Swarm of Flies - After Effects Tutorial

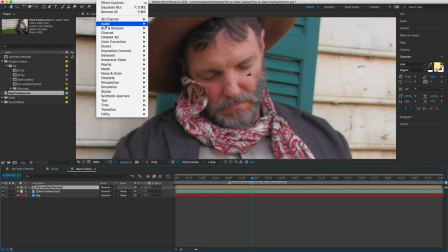987s
And it's still really dark, so I'm gonna go to Effect, Color Correction, and add a Levels effect.
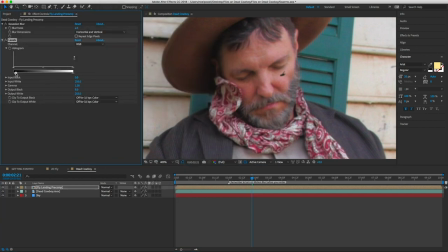995s
And I'm gonna dial down the blacks.
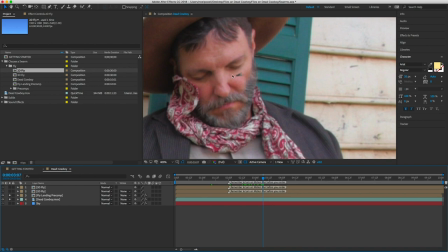1002s
And one other thing I almost forgot, to make that fly look like it's not just floating on his face, we can add a drop shadow to him, and it'll do a lot to make it look realistic.
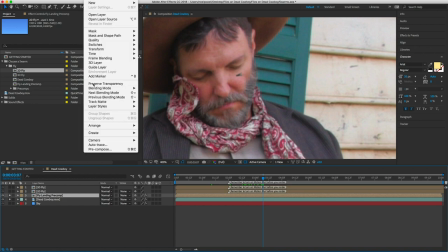1014s
I'll just select a layer and then go to layer and layer styles and drop shadow.
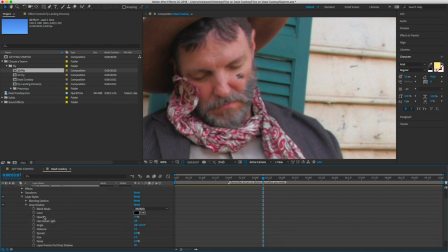1020s
And I'll open the properties down here. We want to match the angle. This side of his face is lighter, so we can assume the sun is over here. And reduce the opacity and the distance.
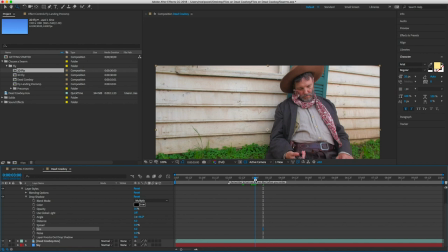1040s
If you want, you could animate these properties of the shadow so that the shadow kind of disappears and maybe gets farther away as the bug lands and then as it takes off.
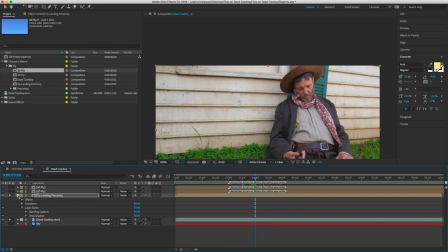1050s
Let's just not do that now, but say we did. All right, that was the hard part.
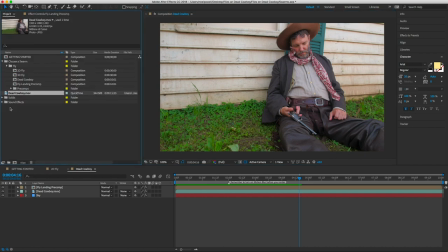1055s
Now let's add a swarm of flies. Go to our project panel and let's open up this 3D fly comp.
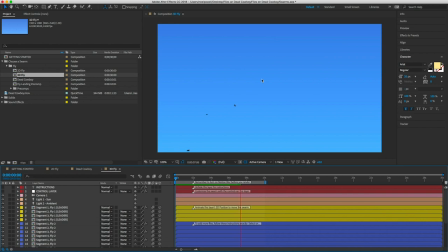1064s
And this is actually exactly what I'm looking for. The only thing is we've got this little bug that's not moving much. It's really distracting. That's the leader bug, so I'm just going to hide those layers.
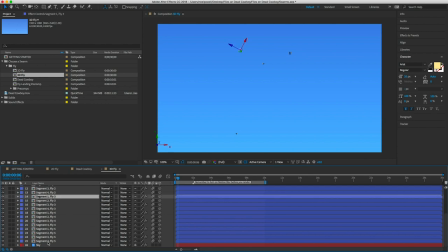1076s
And also, I want more bugs in this, so I'm just going to select a few of them and copy them.
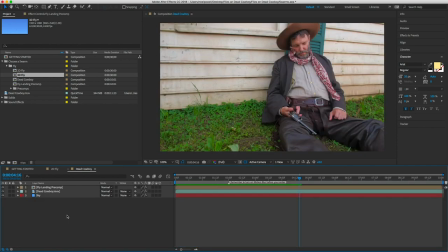1085s
All right, so we got 23 flies now. I'll drag that in here.
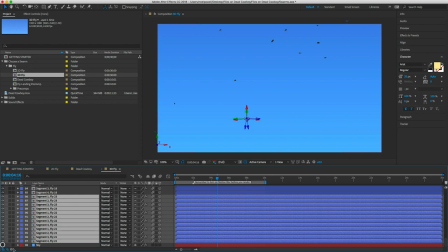1092s
And I forgot to hide the sky layer. Let's add one more swarm of flies.
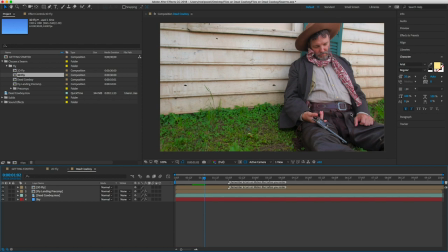1097s
This one will be more concentrated around his body. For that one, I'll use the 2D fly comp.
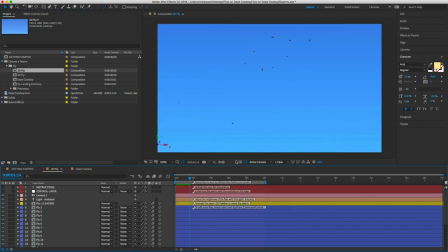1109s
Let me go to top view.
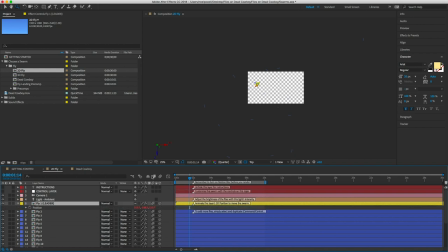1114s
And I'm going to move him back a little bit, away from where our camera would be, and over to the right, because that's where the cowboy was. And you can see that these flies are really spread out, so I'm going to go to the control layer.
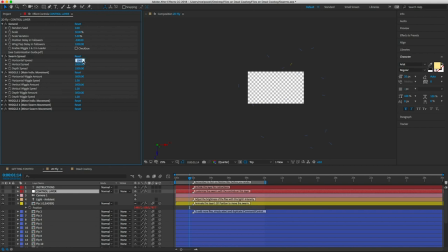1131s
And I'll set the spread to 0. And I'll cut these wiggle amounts by half. But I still want them to fly around at the same speed, so I'll double the wiggle speed. That's close enough.
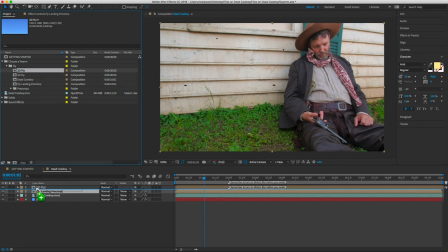1153s
So we'll put the 2D fly comp in there. And I'm an idiot.
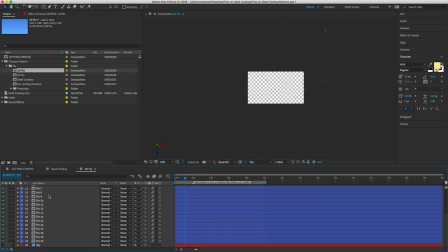1159s
So I'll go back and hide that sky layer. And let's try that.
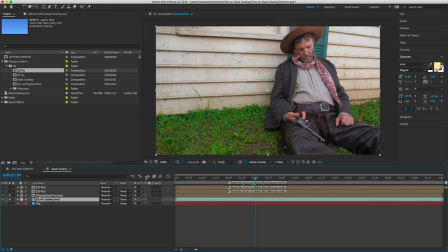1165s
And one final thing I might add to this, because my cowboy, he doesn't look dead enough. There's too much color in his face. So what I can do, I'll just really quick add an adjustment layer. And I'll add a little mask on his face and feather it.
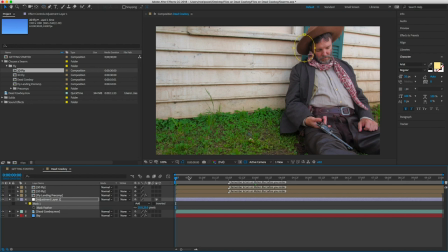And I'll keyframe it so that it moves with his face.
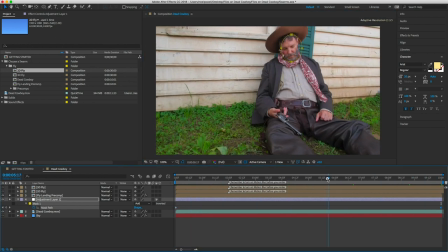And I'll add a hue saturation effect and just bring down that saturation until he looks dead. Okay. I hope that looks good. All right, I'm gonna, one last thing.
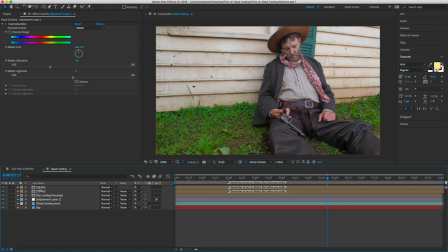1211s
We need to add motion blur. We don't need to, but it always looks better, I think.
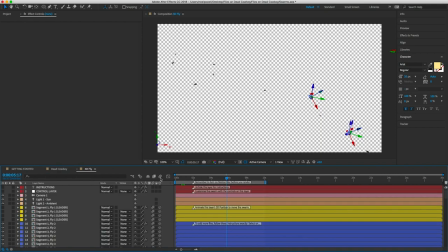1217s
So I gotta open these comps and I'll switch on motion blur. That's this button here.
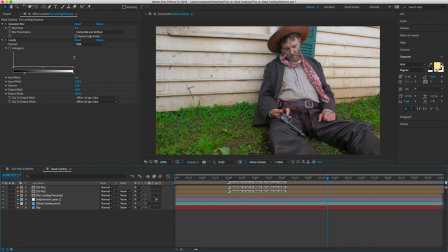1225s
And that should be it. I'll render it out. So there you have it.
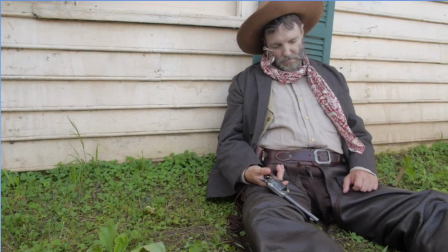1230s
Obviously I fast-forwarded a few parts of that, but still, it didn't take us that long.